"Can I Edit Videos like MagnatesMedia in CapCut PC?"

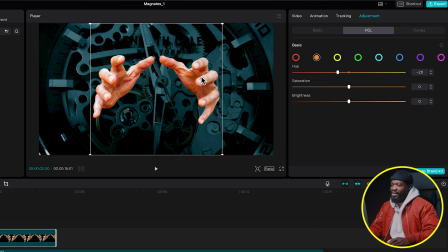4:09 So when you look carefully, there's a two color and this is red kind of color. So it goes hand in hand with this color. So with this, it's going to really pop on the screen. From here, if you like, you can add some sharpness to it. This is just a creative choice. So I'm just going to add some sharpening a little bit to it.
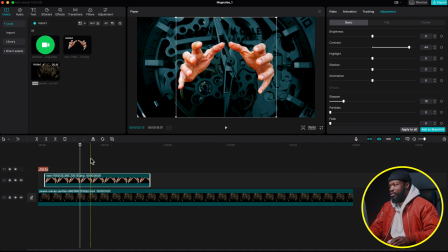4:27 So now we have this popping out on the screen now take your player to the very first frame of the hand image and click on video on your right side then on scale make a keyframe there then go somewhere 27 to 30 frames forward and still make sure you've selected the hand image
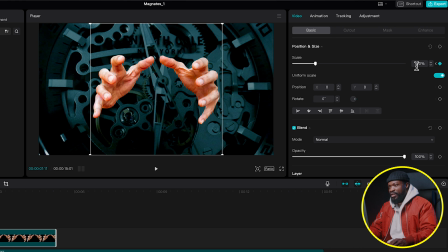4:46 then make a keyframe on scale over there let's change it to somewhere 105
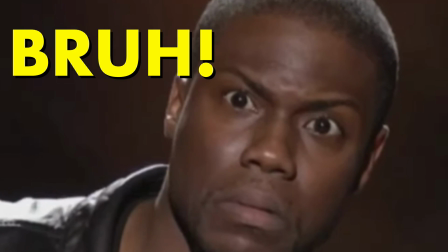4:52 or 1010 105 or 110 then
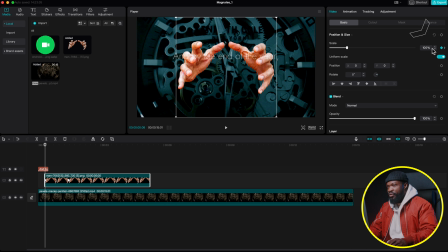4:57 use this very arrow to go to the first keyframe we created and you can see it take us to the very first keyframe on there let's change it to somewhere one percent so when you look carefully it comes on the screen slowly like this now when i play let me show you it comes and it doesn't
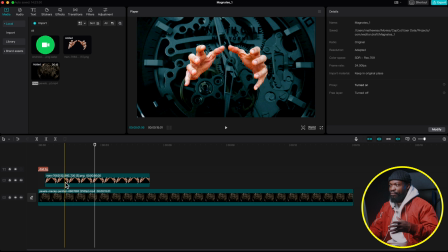5:17 give that smooth zoom in so we need to make it so it will give that vibe that it's popping and zooming in on the screen i'll show you guys very
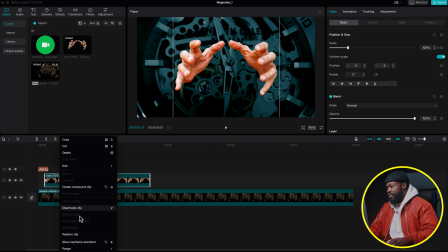5:25 soon just right click on the image and click on show keyframe animation
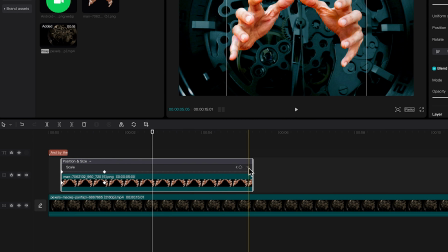5:30 then click on the scale and click on this drop down menu now with this keyframe select that and select auto curve now select the first one on this side and select auto curve now we're going to work with this handles
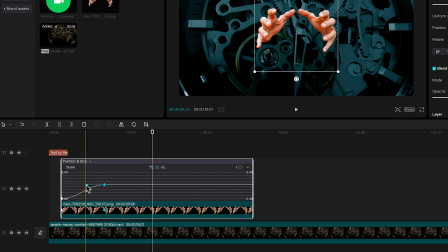5:46 this line handles let's start with the first one click on this and drag it up a little bit now we're going to work on this very down one click on that and raise it up to this side and let's take it down a little bit so with this it's going to give us
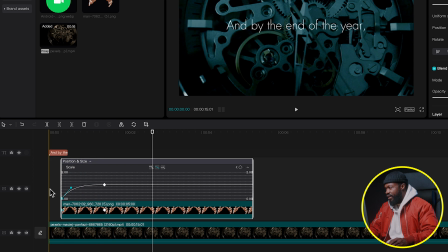6:02 some fast movement at the beginning and also very slow at the end i'll show you guys how it looks like so with this
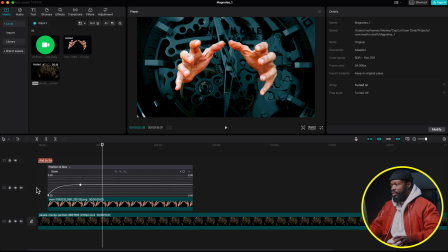6:10 you can be playing around it to give that vibe or the smoothness that you want so with this tutorial for the sake of this tutorial i'm gonna leave it just
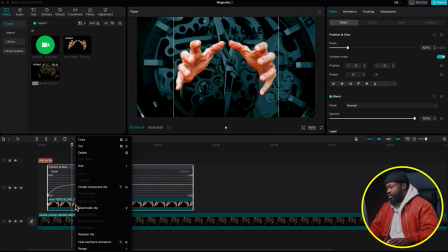6:19 like this then right click on the image and select hide keyframe
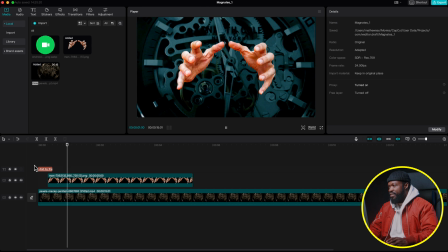6:24 animation so now we have something like this it comes in the test disappear
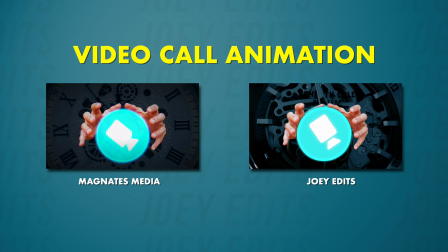6:28 at the same time with a video call animation you can just type in in google video call and it's going to bring you this icon a lot of
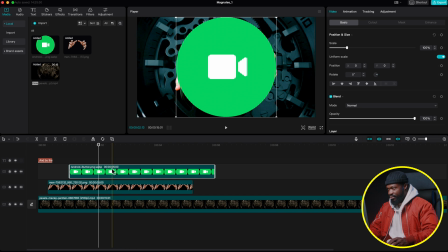6:38 them so with this i'm just going to drag and drop in the timeline and we just need this video call icon because this is too big for what we're going to use so with this just click on that and i chose green so i can easily remove it then click on cut out
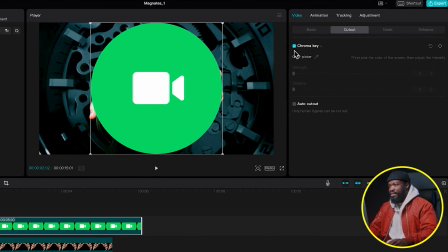6:53 on your right side click on chroma key select color picker and select the green part now just increase the green till it disappear on the screen
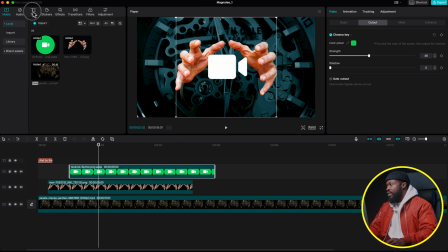7:03 now go to your left side click on test drag default
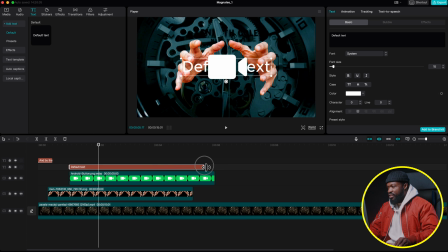7:07 test in the timeline let's stretch it to make it the same length as the video call
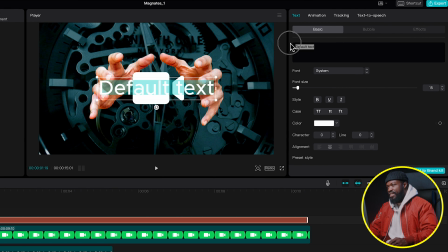7:12 then with a default test selected go to the right side and delete that then type in dot let me just move it from this side so we can see exactly what we are doing so first let's increase the scale of it increase it till it gets to this side let's move it to
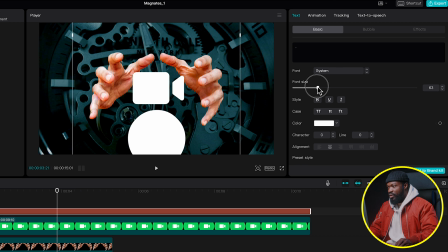7:30 this side then we can increase the font size of it so we can go for more and then i'm just going to move it to this very side and
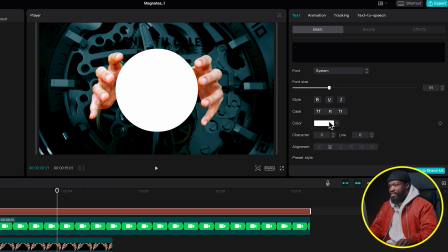7:38 increase it more let's just move it to this side now let's just change the color of it go to color and take your color to somewhere here it was kind of tall color so we're just going to go for this tall color and then i'm just going to go for the bright side
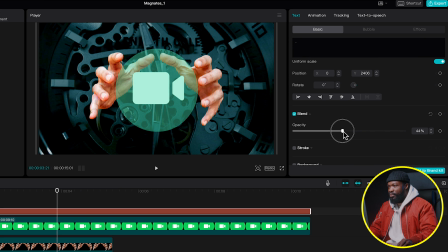7:54 now scroll down on opacity let's take it down a little bit for now let's move it so we can place it and make sure